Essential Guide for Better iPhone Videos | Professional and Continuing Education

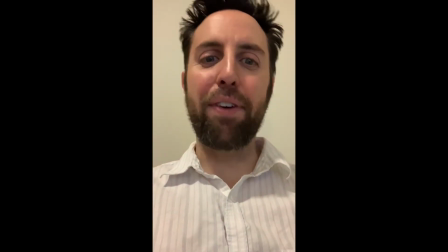[0:11]
okay so here I am with my iPhone and I thought this would be a good place to start so some things that you might notice I have the phone in a vertical
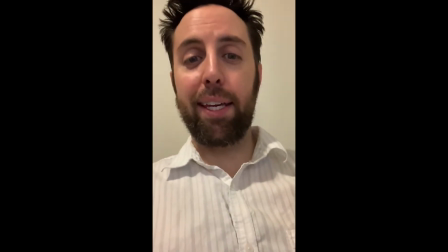[0:22]
position I have it just in my hand so it might be a little wobbly
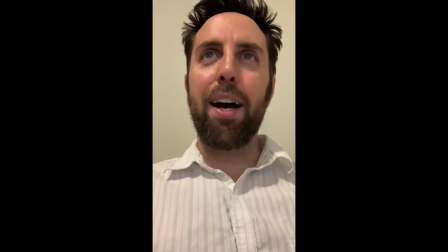[0:27]
I apologize my head is a little
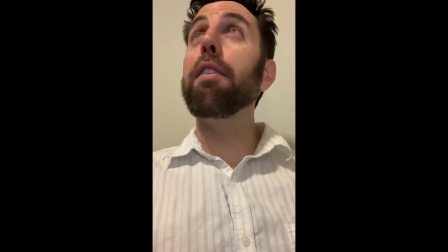[0:32]
cut off. I have just basic overhead lighting.
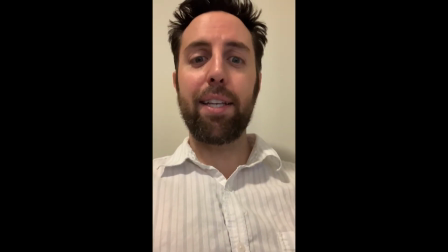[0:38]
And for my set, I am right up against this wall.
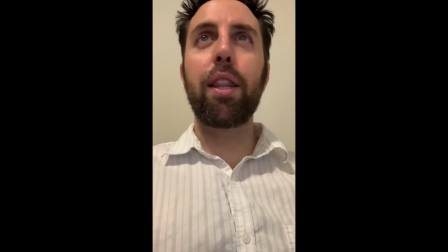[0:45]
So this would be a good place to start.
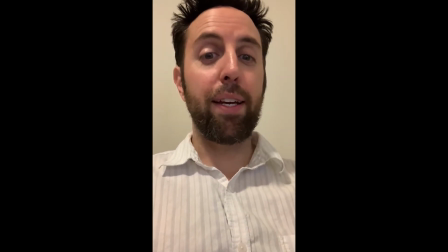[0:48]
So I think with just a few simple tips, we can drastically improve the look and feel of your video.
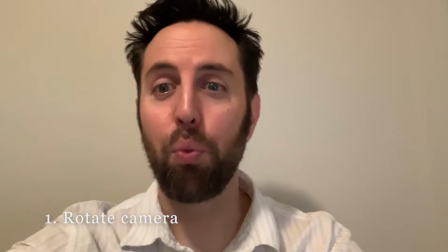[0:57]
all right so tip number one rotate your camera horizontal so that'll
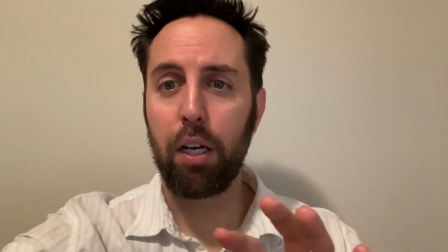[1:01]
get that 16 by 9 look that we're used to with most TVs
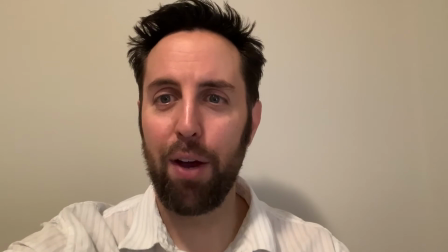[1:07]
and now I'm holding it up so my angle is a little
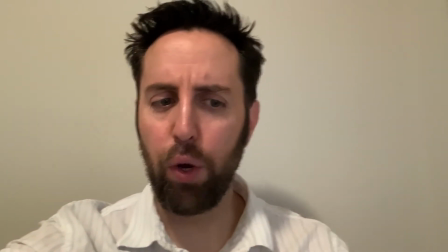[1:12]
bit different so instead of that extreme low angle where I was sort of looking down in the
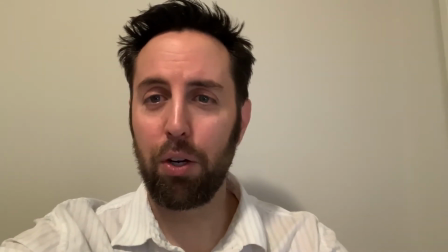[1:16]
camera now it's more eye level. And I'll go into tip number two, a tripod. So instead of me just holding the camera, I picked up a tripod. I think this one was under $10. So with that, I can lock in the camera.
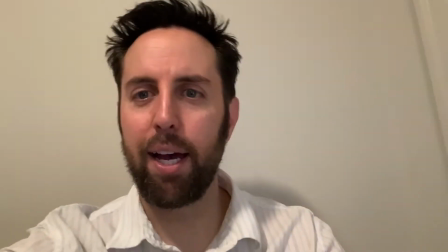[1:35]
And so instead of the wobble or my arm getting tired, that'll just make everything easier.
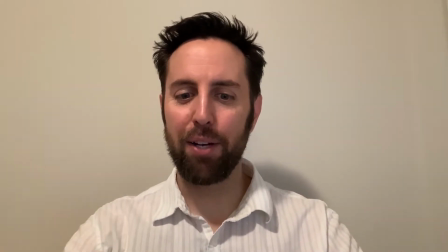[1:41]
Okay, here I am with the tripod and so I have it that little tripod right now resting on an ironing board and so with
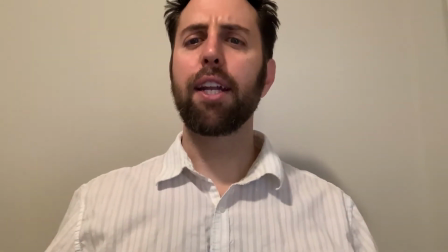[1:49]
the camera locked in now I can just move myself in position so instead of cutting my head off now I can reposition so I'm center of the frame I
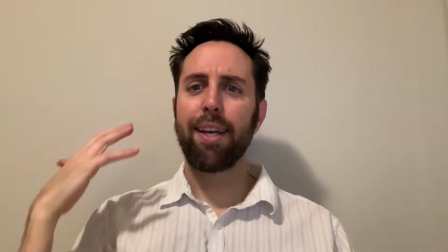[1:58]
can see I have some little bit of space over here and what I'm really noticing now is these
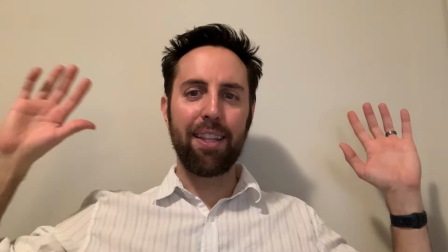[2:04]
this harsh shadow and this background has no depth.
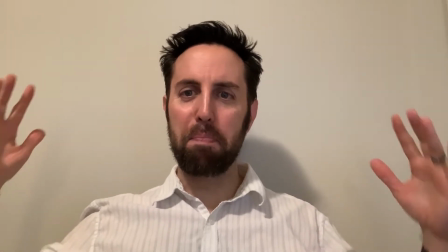[2:11]
It's just very boring. I almost feel like I'm in a mugshot. So that'll be the next tip.
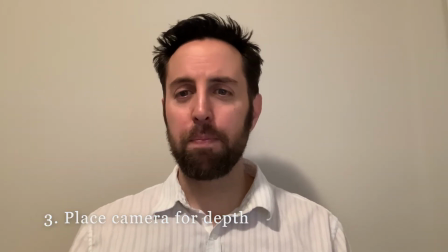[2:18]
Tip number three is just basic set design and where
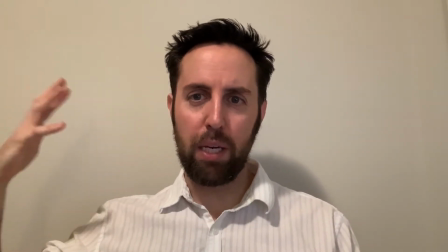[2:23]
we could put the camera so there's a little bit of separation from you in the background and maybe
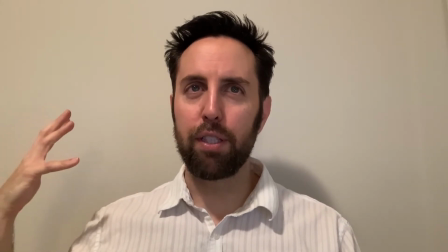[2:28]
just a little bit of something interesting instead of just
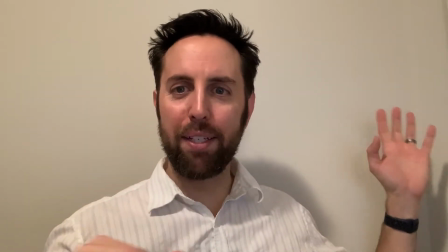[2:33]
just this weird white background okay
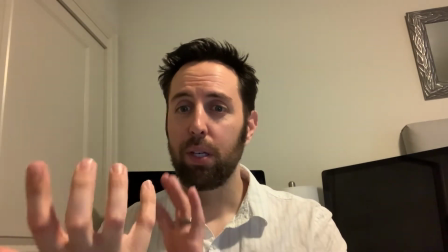[2:39]
so I've rotated myself I am no longer against that back wall I just repositioned so now there's a little bit of
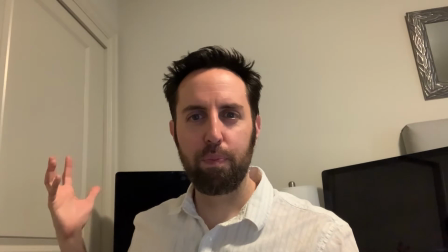[2:48]
depth in some visual interest
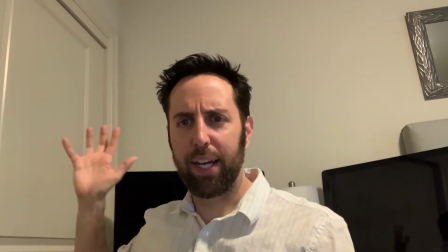[2:53]
going on back here I'm no longer against that white wall like I'm no longer in a mug shot.
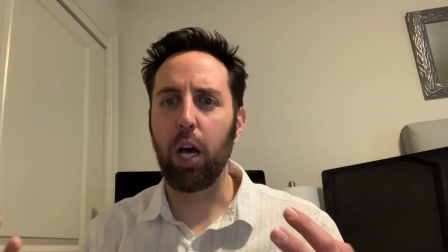[2:59]
So that alone definitely just helps the overall look and feel, it just feels better.
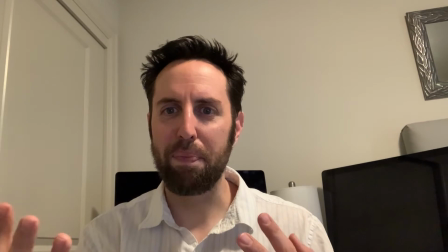[3:05]
Like I don't feel so trapped in the frame.
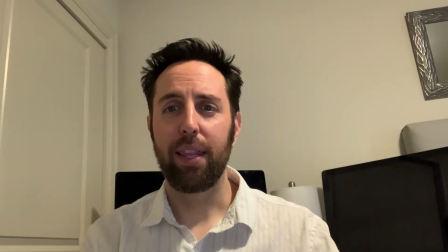[3:10]
But what you might notice is this light is very harsh.
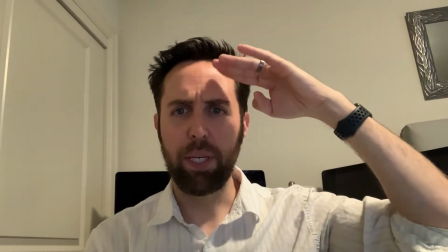[3:15]
So this is just the overhead light. And if I put my hand up here, you can see, you know, that the light is coming here.
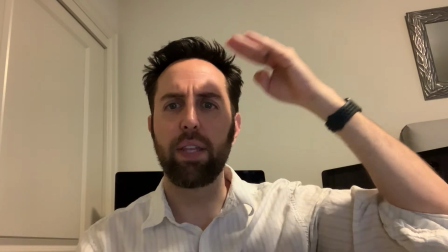[3:21]
You can see the shadow on my face. So that is the main lighting source.
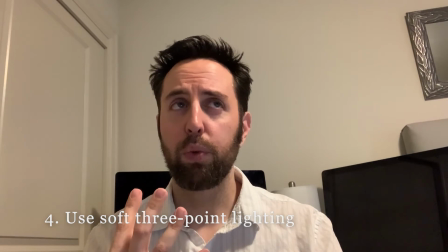[3:25]
so tip number four will be a three-point light setup so we'll set up the key light the fill light and like a like a background
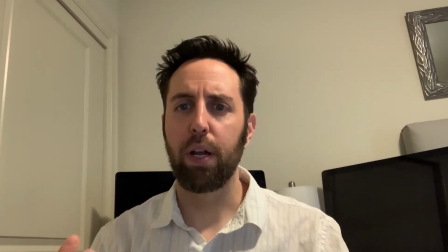[3:36]
light to help separate me from the background okay and i am
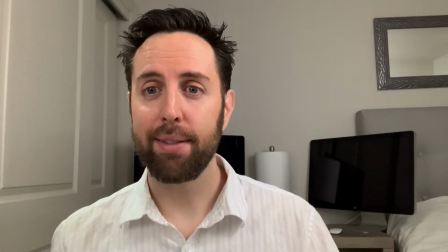[3:41]
back so now i have my three-point light setup and it's just like the name
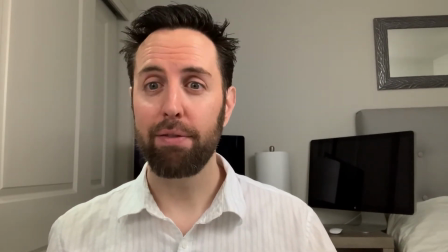[3:46]
implies there's three different lighting sources i have so instead of that one harsh light now i have
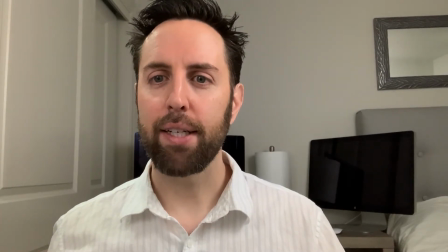[3:53]
the main key light I have a little reflector so it's just filling out that light on this
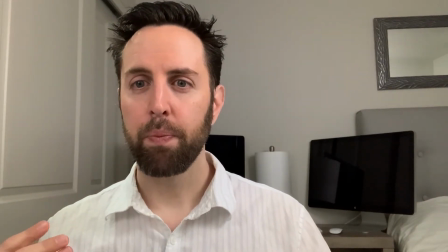[4:00]
side of my face so it's not so much in shadow and I have a little like a hair
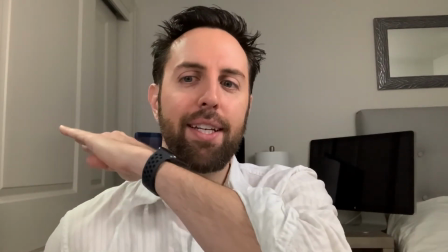[4:07]
light so if I put my hand here you can kind of see let's see you can kind of see the shadow that it's making so
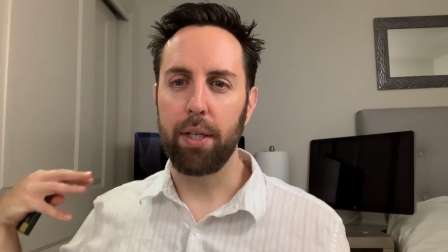[4:15]
that's just giving me a little bit more depth and so what's good about this setup